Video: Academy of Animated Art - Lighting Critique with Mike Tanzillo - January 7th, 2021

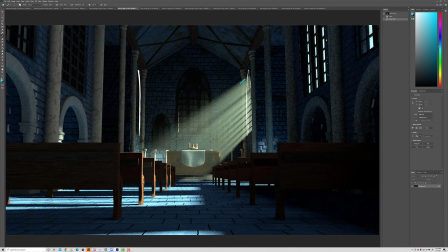And actually it might tweak that a little bit, but I'm just trying to lead us down this path. And then the blue floor is throwing me off a little bit too.
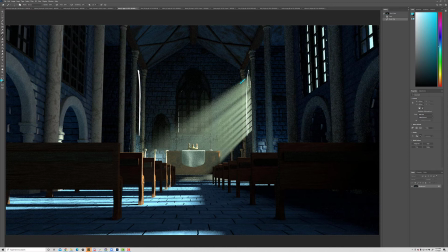If you could provide in the next iteration just some reference for what you were thinking with that, because it feels a little matte, like it doesn't feel like tile. I think that would help me understand a little bit more. So I think that would be your next step for iterations here. Is push that fog back behind this. Do what you can to try and get some
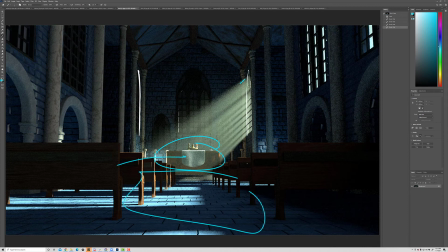light just in this central area to kind of push our focus back in this way, and then provide an example of this with the outside where we're actually seeing some bright sky out there too, because that could help out a lot. That'll definitely change our perception on some of this stuff too. All right, so let's take a look at this one.
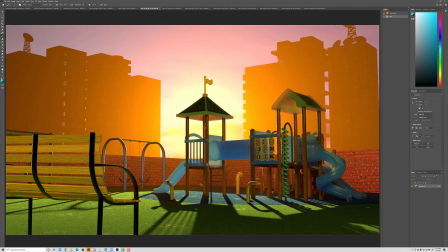This sky, this fall off looks really, really pretty. I love the color change in here. I think that these edges could be a little bit softer, especially like as we get to this bright part. Like there would just be like a little bit of light bleed around those edges.
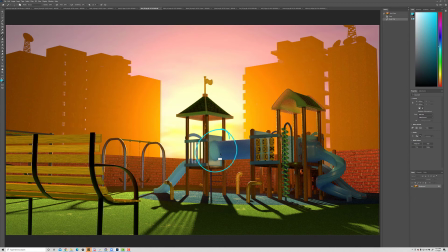I love that we're seeing through this. It feels a little small, so I would check the scale on that and possibly scale it up. Because right now this feels a little bit miniature to me. But I'm loving that we can see through that. I would take this bench and shift it over more to the side because right now it's kind of cutting a lot into the scene.
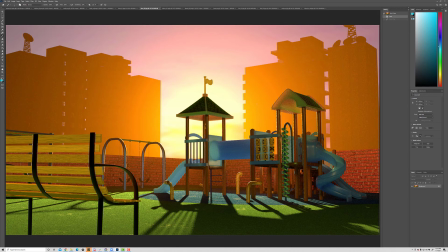So I just push it over there just a little bit. And then, and then I would work to try and get some more color in these shadows. I think that would be a good next step there.
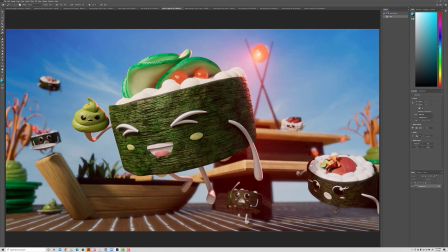All right. And then Diana. So love this, love the depth of field. I love what it's added to this.
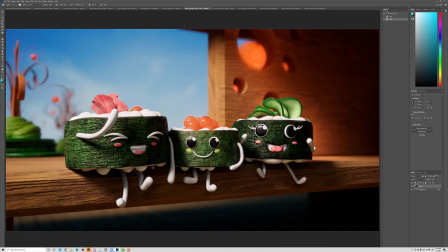I actually would like to see in both these iterations, you do another version where you kind of like push the depth of field even stronger, especially on this one.
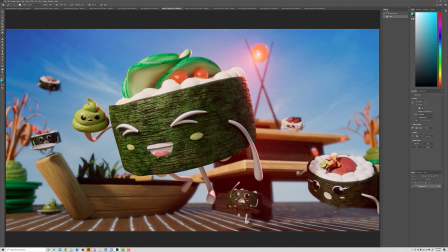Because I think that we can still read some of, we'll still get some of their facial reactions a little bit, but I think you can push it a little bit stronger. And if not, we can always pull back. The other thing would be like try and getting a little bit more bounce in here, just because this dark value now is kind of standing out a little bit strong to me.
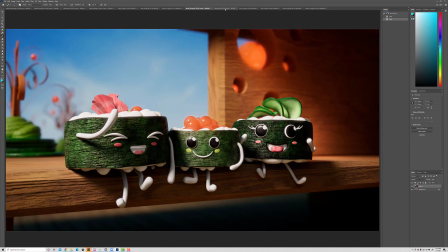So just a little bit more bounce fill up in there. Jen, this is looking really great.
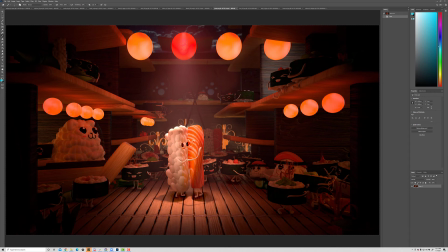I'm really excited about this one. I do think that we could push a little bit more, like from these lights, maybe a little more rim on the back of her and the rim on the back of him. And then I would tone down these three things back here to really kind of, and this one too, just to really kind of focus this in on the center here.
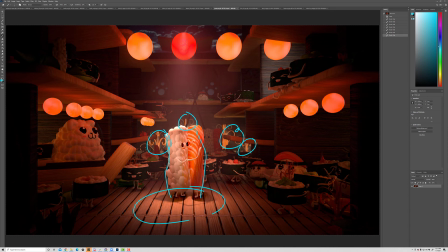And you can push this spotlight just a touch brighter too. And then take down the contrast on this sky because we don't want to quite read the rims on those clouds too much.
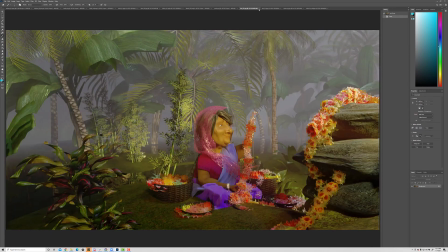But this is looking really, really starting to fall into place nicely. Kat. So this is the original image. We've got a little bit more dapple in the background. It would be great to get a little more back in here too. Really great stuff. So I would work on that.
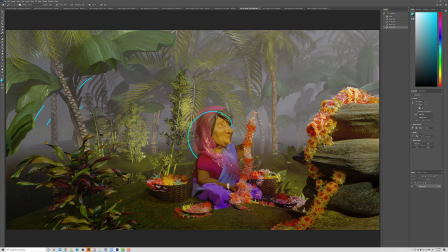And the other thing that I would do is, do you see how this light now that we're seeing it from this angle on her face, is actually making her skin tone a little bit greenish? Let's warm up the key light, and to the point where look at the.
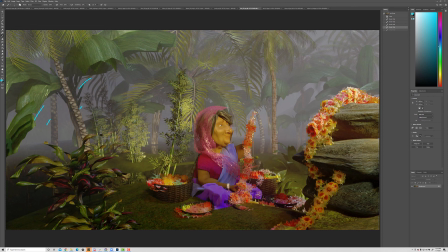If you look in the Hall of Fame at some of the images of her in there, you can really start to feel like a good, strong, warm skin tone from a lot of the examples. So I would look to those as a match point to try and warm up your skin tones in there.
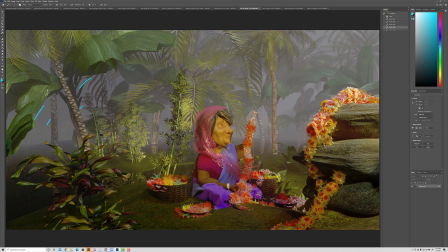So more dapple back there and more and matching up the skin tone a little better. But this is looking great.
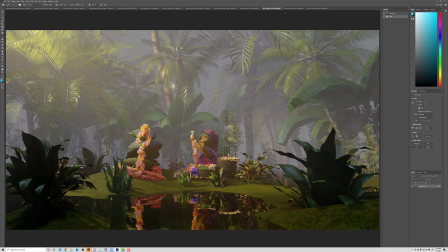Like the specular highlights on these are really, really looking strong. Rebecca, I think this looks great.
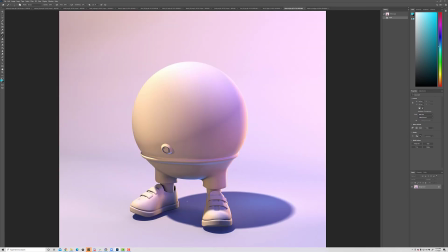Sorry to make you to wait to the end to just tell you that I think it looks great. You've got some good variation in there, which is subtle and tough. But I think you've done a brilliant job on this. So great job.